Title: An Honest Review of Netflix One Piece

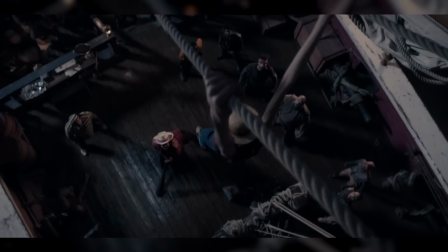[16:06]
Even though the effects aren't monumentally better than insert your favorite god awful Fantastic Four movie here,
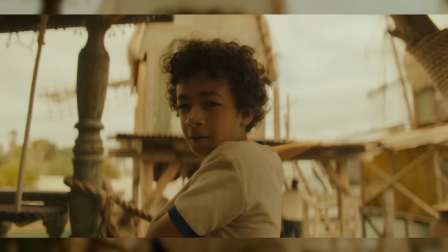[16:13]
and sometimes they're even worse, they fit within the cartoony hyper reality the show's created.
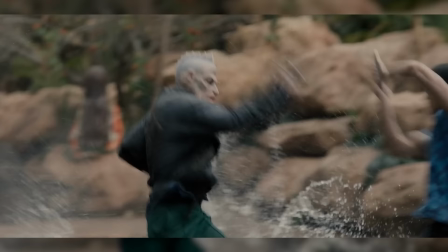[16:20]
Kinda like how The Mask makes its 90s ass CGI work. And later, when Mihawk is swinging around his big obviously fake sword,
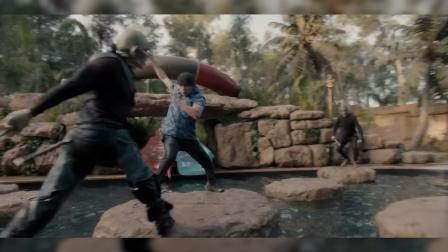[16:28]
and all the fishmen are obviously just guys in makeup, we're primed to just roll with that too.
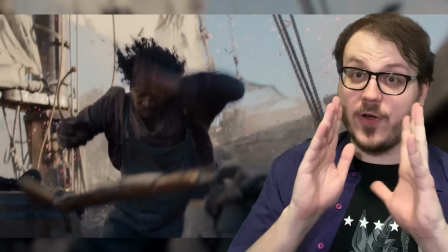[16:34]
What I will not roll with though, though, under any circumstances,
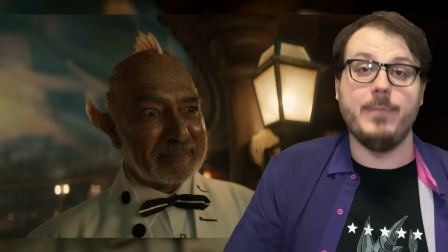[16:38]
is this production team getting snubbed for any and all eligible makeup, design, and effects awards this year? Emmy committee, this is your one warning. There will be blood, and it won't be corn syrup.
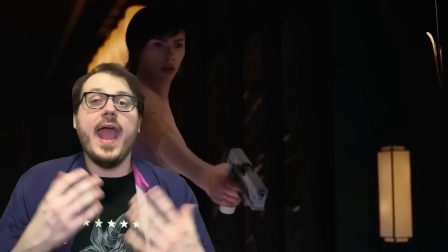[16:52]
Of course, it is entirely possible to get all of that tone and aesthetic stuff right, and still end up making a bad show.
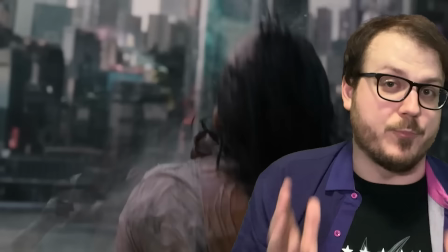[16:59]
Some of the worst sequels and adaptations out there are the ones that prize brand recognition over their own artistic ambitions.
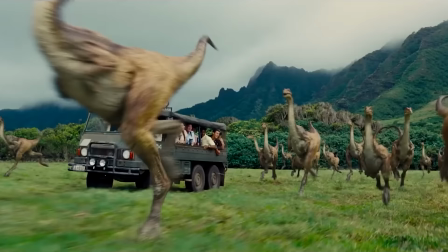[17:12]
Jurassic World is an embarrassingly bad movie, only surpassed in its passion for pissing all over the original by its even worse sequels.
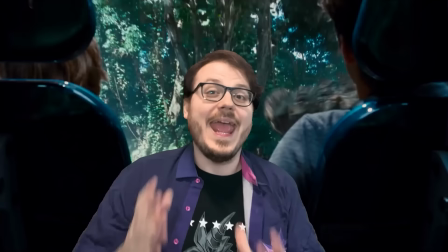[17:21]
It is full of problems. No part of it is not a problem.
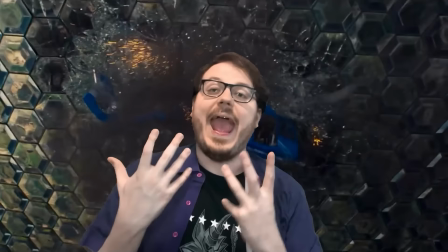[17:25]
But if I had to pinpoint one single moment where I knew with absolute certainty that I would hate this movie for the rest of my life,
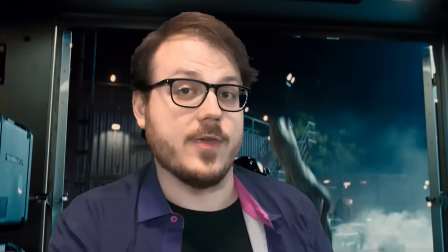[17:33]
it's the second the theme song drops.
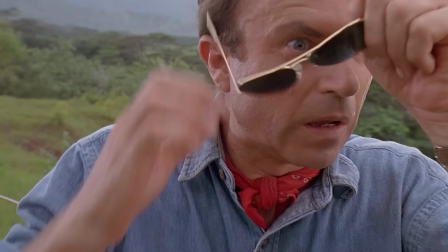[17:35]
Jurassic Park's theme is one of the most powerful, iconic tracks that John Williams himself ever composed.
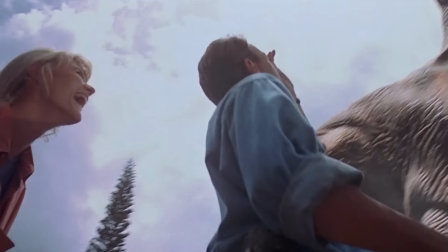[17:43]
The swelling melody, at once majestic and a little playful, perfectly captures Sam and Laura's indescribable wonder
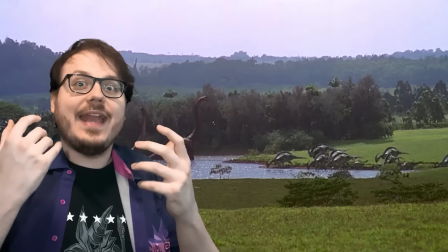[17:52]
at the scientific miracle that is real live dinosaurs.
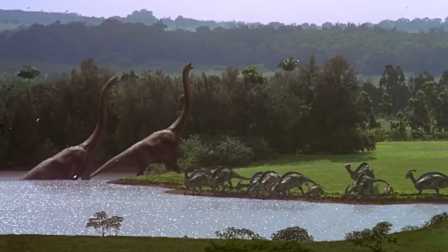[17:57]
It's a key component in one of the most breathtaking moments in cinematic history, And in the name of instant brand recognition,
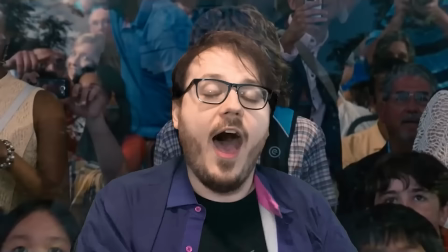[18:05]
Jurassic World deploys that theme five minutes in to capture the majesty of a monorail and the f***ing Hilton Nublar Lobby.
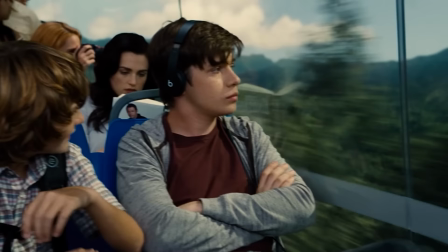F*** you. Suck my balls. Thank you so much for eating my ass. If Jurassic World was actually, like, a work of art inspired by the original, and not, you know, a cynical product designed to cash in on our memories of it,
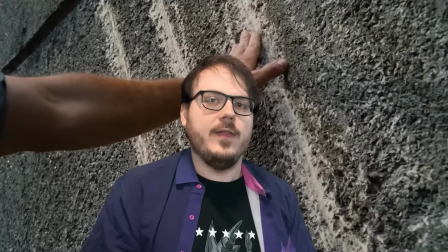[18:38]
the people making it would have at least tried to earn the feelings associated with that song and drop it like a mic like it
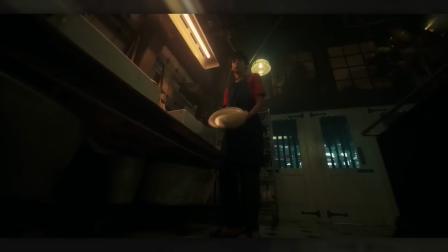[18:46]
deserves. Instead, they dropped it like a load of dishes.
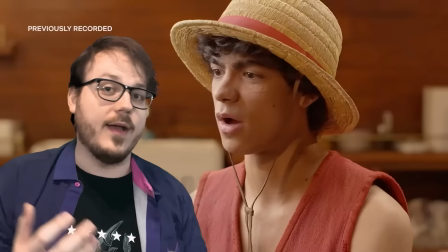[18:51]
The marketing for One Piece has been keen to emphasize that everyone working on the show, the cast, crew, writers, directors, even the producers,
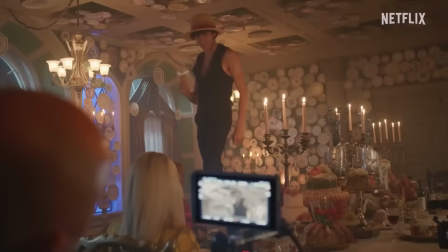[19:00]
loves the source material and is working their hardest to make something Oda himself would be proud of.
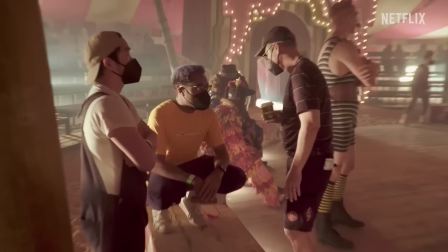[19:06]
I mean, I believed it as soon as I saw Matt Owens talking about how important Nami's map room is to the story
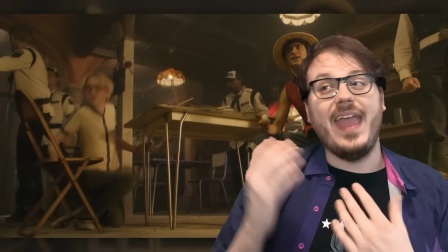[19:12]
and Inaki Godoy's quote about how he wants everyone and their grandma to know about One Piece.
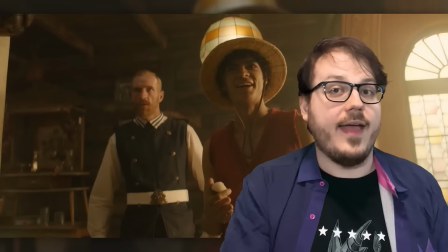[19:17]
If that's not the most authentic One Piece fan dialogue conceivable, I don't know what is.
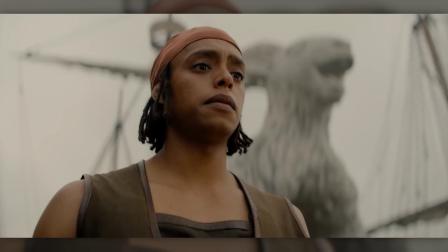[19:22]
But if I did hypothetically need extra convincing after all that, plus watching four straight episodes,
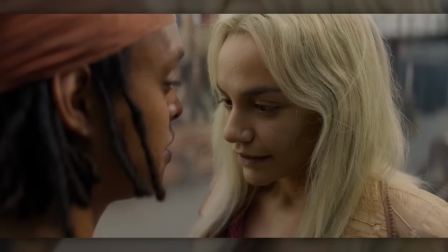[19:28]
my little Grinch heart would have no doubt swelled at least three sizes when I finally finally heard, we are.
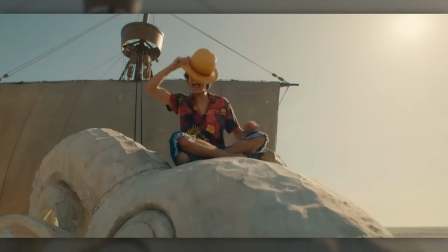[19:39]
This is just a perfect scene. The first time Luffy, Nami, Zoro,
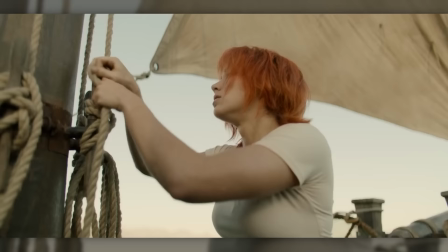[19:44]
and Usopp hit the seas together on Going Merry is the moment they go from not a crew to truly being the straw hats.
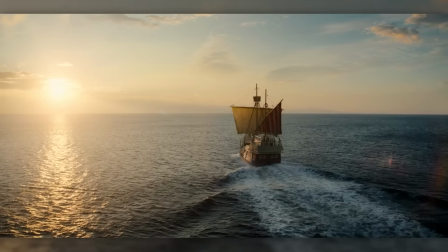[19:52]
Luffy is officially the captain of his own ship, Usopp unofficially so, and we are officially on the cruise.
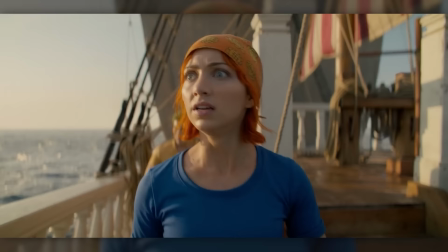[20:00]
I respect the choice to hold this song back until episode 4 so much.